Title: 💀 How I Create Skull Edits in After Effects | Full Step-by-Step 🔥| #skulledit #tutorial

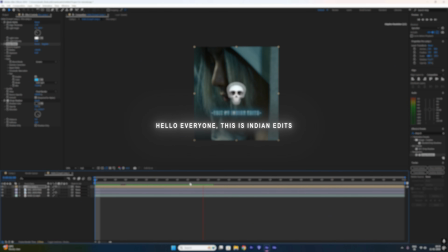[0:00]
Hello everyone, this is Indian Edits. Sorry for the delay and thank you for waiting. In this video, I'm going to teach you my own skull edit style. The same style I use in my edits. I'll show you exactly how I built a skull edit step by step from scene selection to final impact.
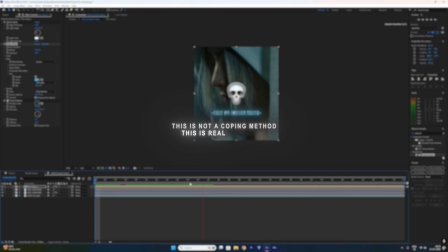[0:15]
This is not a copied method, this is real workflow. Now let me show you how it's done.
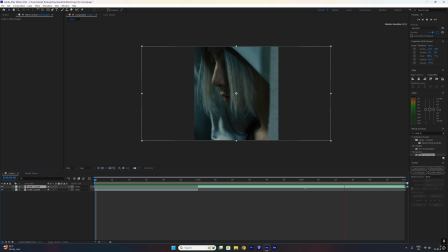[0:21]
Alright, let's move into the actual process. First step, scene cutting and freeze frame. This part is very important for beginners because a clean skull edit always starts with the right frame. I cut the clip exactly where the impact should happen and then I freeze the frame so the movement stays locked.
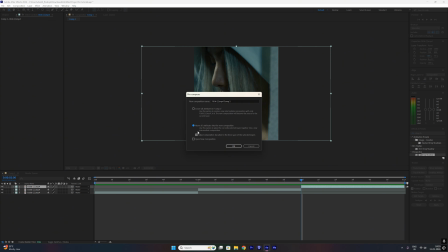[0:38]
Next, pre-composing the frozen frame. This step is useful for beginners and intermediate editors.
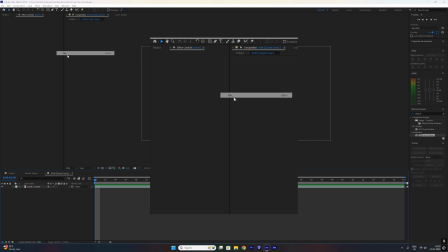[0:45]
Pre-composing keeps the project clean and makes future effects easier to manage. Now I go inside the pre-composition.
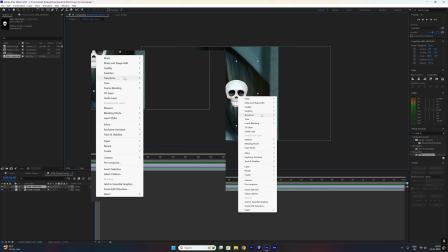[0:52]
Here I add my skull face PNG. Skull placement and scaling. This is a beginner friendly step but very important.
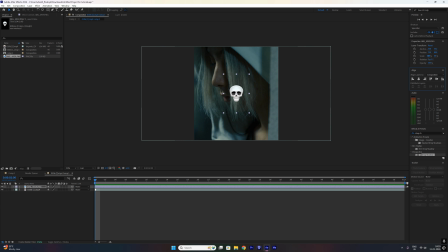[1:00]
I adjust the skull scale and position so it is matches the character face properly.
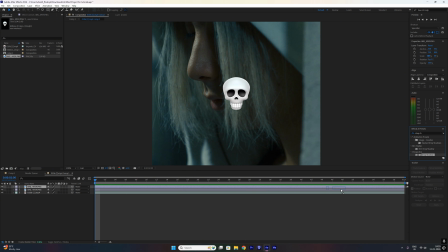[1:06]
Duplicating the layer. This part is intermediate level. I duplicate the skull and add drop shadow to create depth and separation from the background.
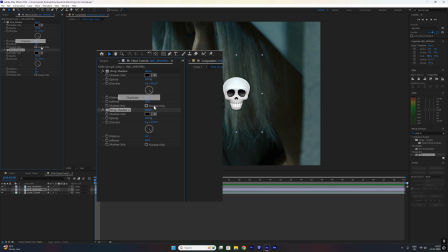[1:14]
I adjust the drop shadow settings so the skull doesn't look flat. This helps the skull blend into the scene naturally.
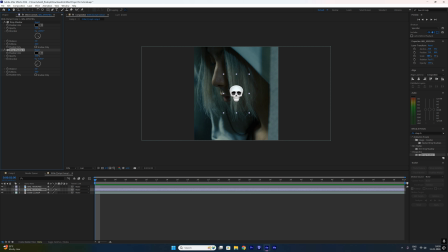Ghost style adjustment. This step is creative and advanced.
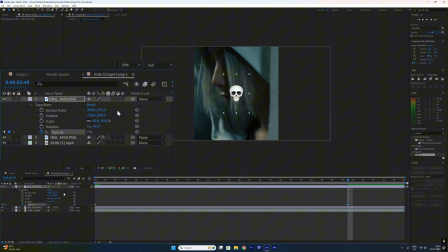[1:40]
I slightly change the skull's scale and position to give it a ghost-like feeling instead of a solid overlay.
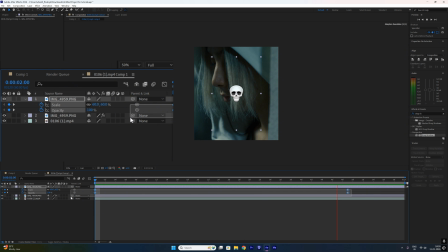Now I move to text creation. I add text and write edit by Indian Edits. You can replace this with your own channel name.
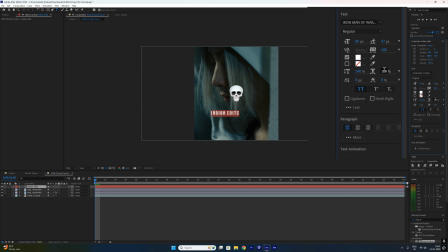[2:20]
Font selection and text styling. This is a beginner step but it affects branding. I choose the font, adjust size, spacing and position.
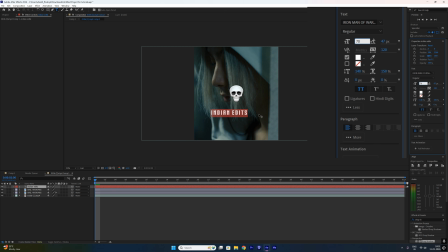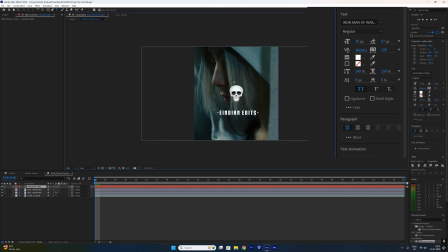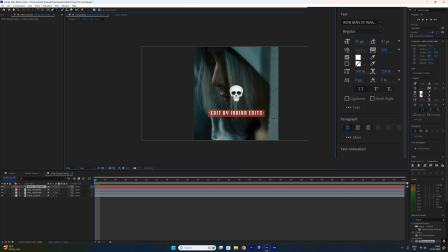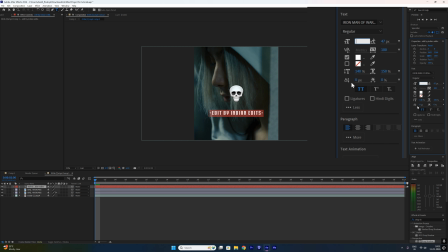After that, I duplicate the text layer. On the lower text layer, I add the plasma effect. This step is intermediate level and helps create energy and glow.
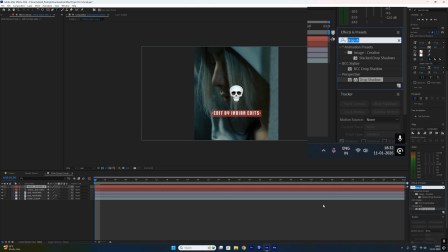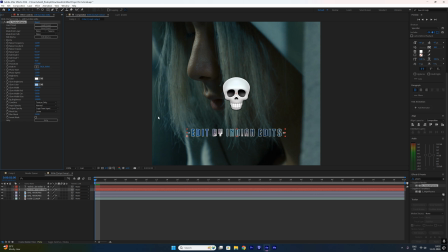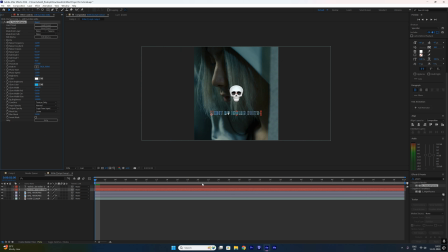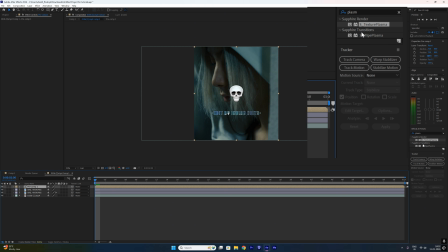[3:36]
Once the text looks good, I pre-compose both text layer. This is important for clean workflow and advanced effects. Now I add bevel alpha, deep glow and drop shadow on the text composition. This is an advanced step used to make the text look cinematic and sharp.
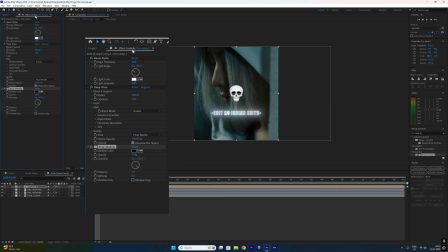[3:53]
I carefully adjust all these effects so the text looks powerful, not messy.